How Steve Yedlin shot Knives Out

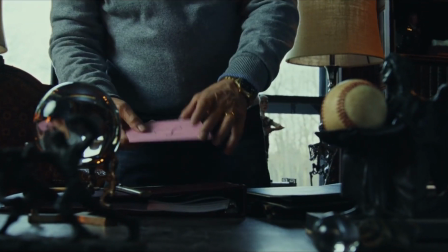Now one of the famous images floating around the internet before the release of the film was this,
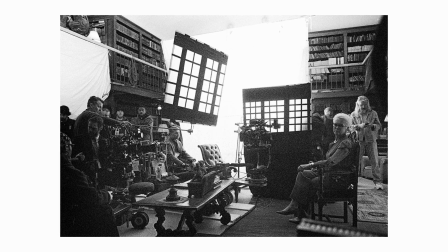where Yedlin had replicated a window reflection in Jamie Lee Curtis's glasses, and I'm sure he did this multiple times,
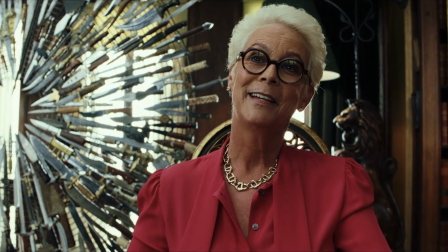as we know he did it on Craig too, but it's just too good of a technique to only use a couple of times.
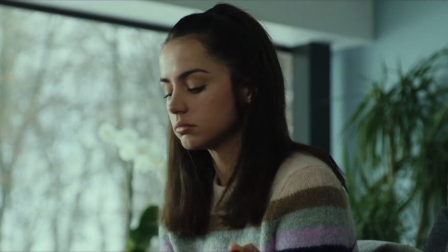It's not only adds another element of depth to the image and makes it all a bit more realistic and
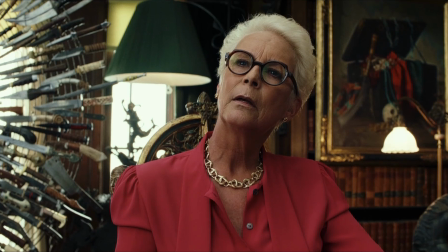interesting to watch But it also allows Yedlin to light the scene how he would want to without compromise
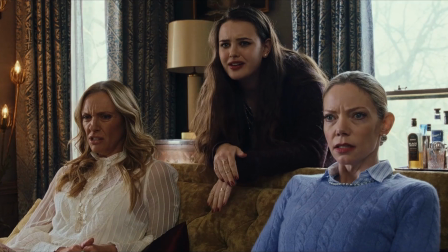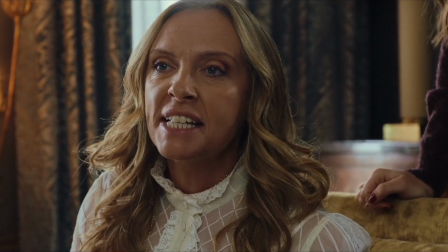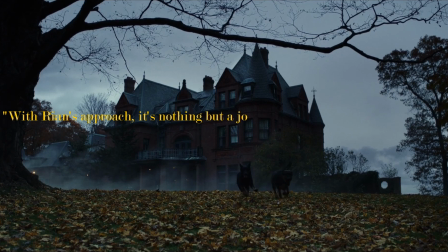with the readings approach it's nothing but a joy we found some really cool shots and did fun stuff
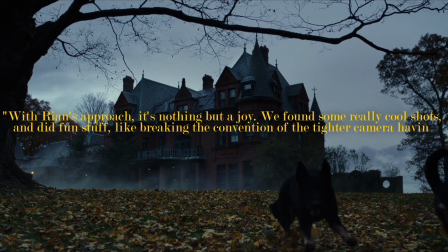like breaking the convention of the tighter camera having closer eye lines and the wider having the looser ones.
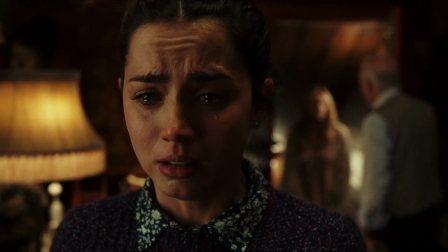Now I think the best way to describe the look of Knives Out is Timeless.
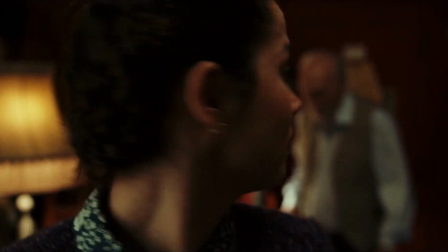This is a film that feels like it really won't age and as a comparison films like Batman v Superman and Iron Man which I get
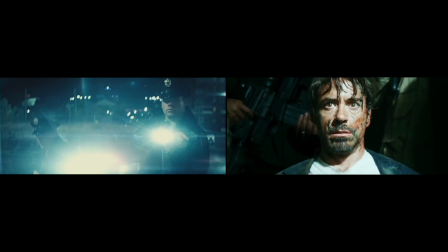are very different films but the orange and teal look will age them and that's not to discredit the cinematographers as they made the film to look good but
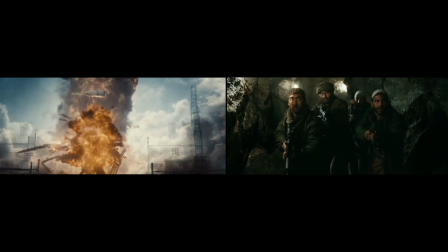we will look back in 20 years and be able to tell that these films are from that time period and that's why I think it's important to point out that Yedlin didn't go this route,
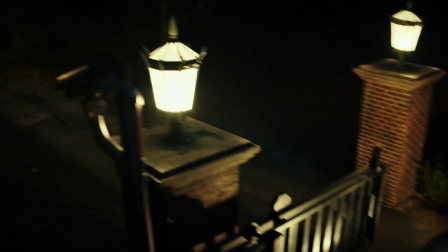as easy as it may have been, however I'll touch more on the grading aspect later. So this film has a very vintage setting.
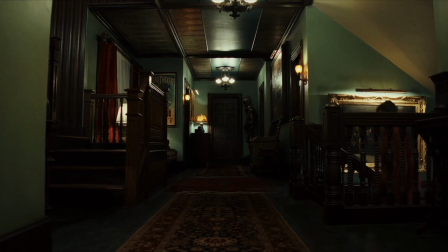The huge manor house, older oak furniture, different lamps scattered around the place, huge windows, high ceilings,
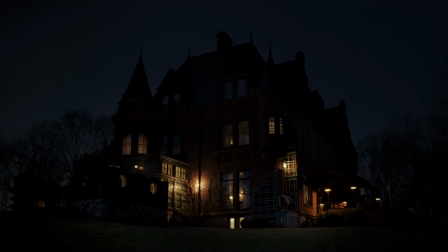all adds to this almost heritage look, and we could even go as far as to say that the house is playing a character, but that's too much for a cinematography analysis. I think the point that I'm trying to get at is that this is a timeless look.
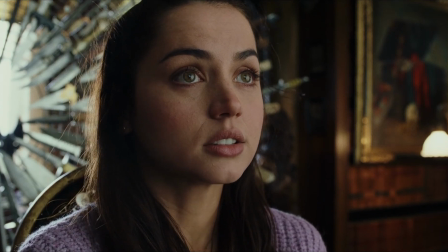Everything that I've covered so far has added to it. The naturalistic lighting take, authentic grade.
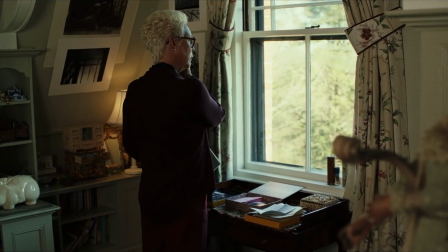It all just makes you feel comfortable. And I feel like I'm rambling here, but I really can't find another way to put it.
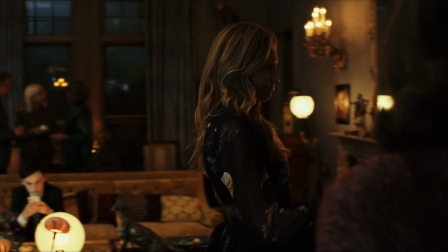Onto the compositions though, throughout, it's very purposeful. And the obvious place to start is the interviews.
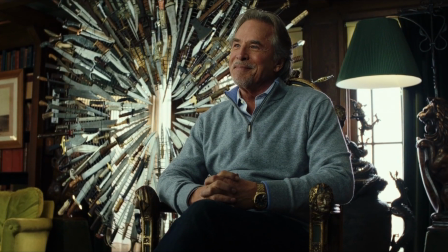The characters are slightly off centre, we're usually looking up at them.
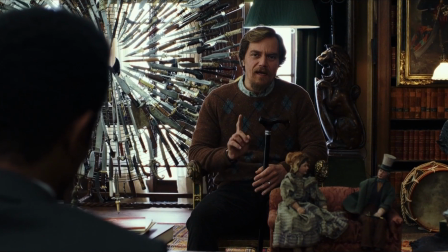There's almost this sense of power around all of them, and it's still a mystery as to who could have done this, or at least for now.
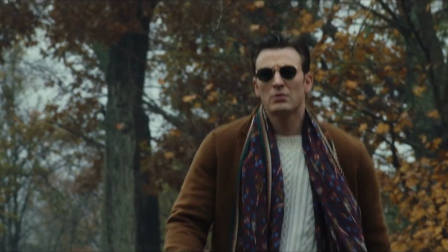But then there's this strange sense of power when Ransom enters. We're almost constantly looking up at him.
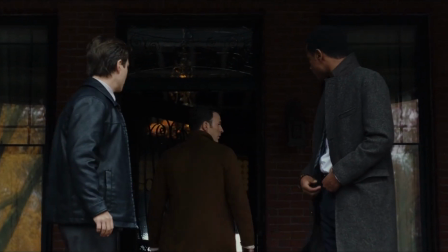He's in the centre of the frame, and he just evokes an aura of nonchalance, which can't really be said for any other characters.
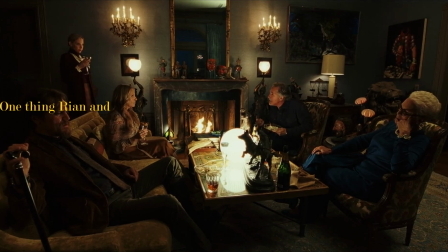Well, any other than Benoit Blanc. One thing Rune and I did discuss in our brief references phase of Knives Out
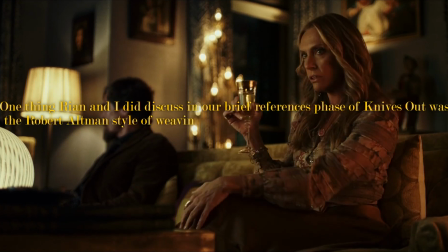was the Robert Altman style of weaving characters together in a space with a fluid,
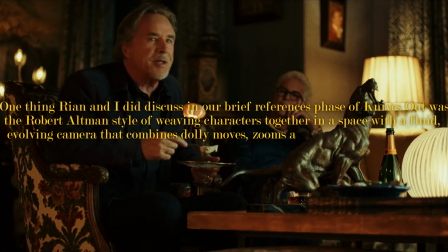evolving camera that combines dolly moves, zooms and pans. This was a basic guiding principle for us.
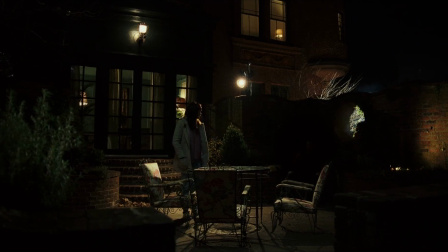As for the grading, from my perspective, it seems like a simple enough process. And I don't mean simple in the way that it was throwing a lot on and being done with it.
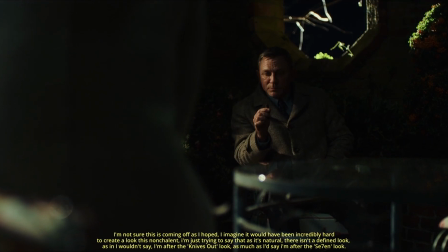I mean it more in the way that there doesn't seem to be a really definitive look. Yedlin didn't go Matrix on this, or even Seven.
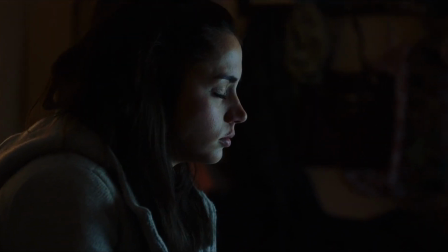It looks true to life, there's nothing really of note about it, but it's incredibly well done.
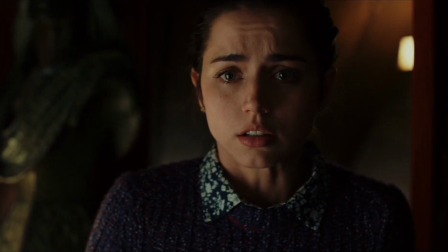Now, as I established earlier, Yedlin is pretty much a genius when it comes to replicating film stock.
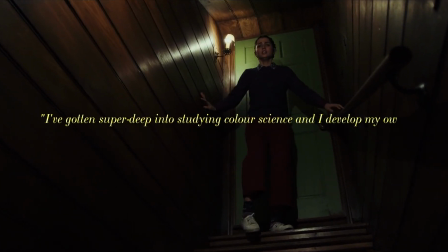I've gotten super deep into studying colour science and I developed my own image processing algorithms for both colour and spatial rendition.
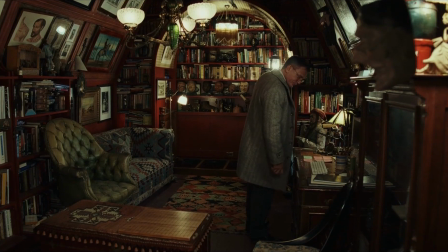And it's pretty obvious that he used those techniques here. There are scenes in this film where it would be almost impossible to tell the difference to if it was shot on film.
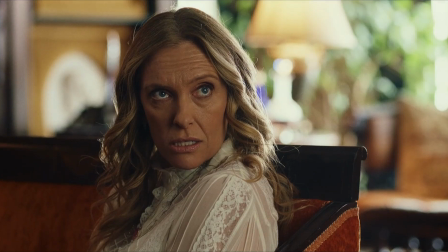I mean, the halation, grain, skin rendition, it just makes it indistinguishable to 35mm.
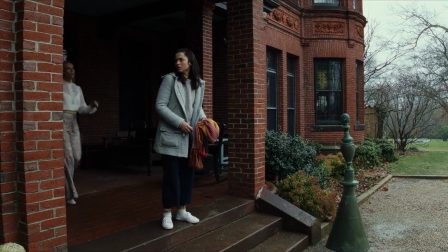Now, I'm not going to go any further today because I simply haven't looked as much into his process where I feel comfortable talking about it properly,
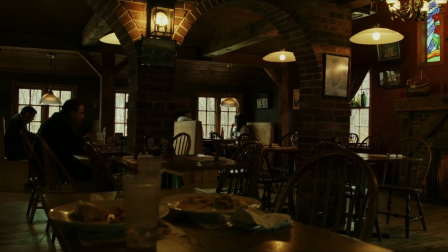but I'm still reading up about it whenever I have free time, and if you would like to see a video on it when I'm ready, just let me know below.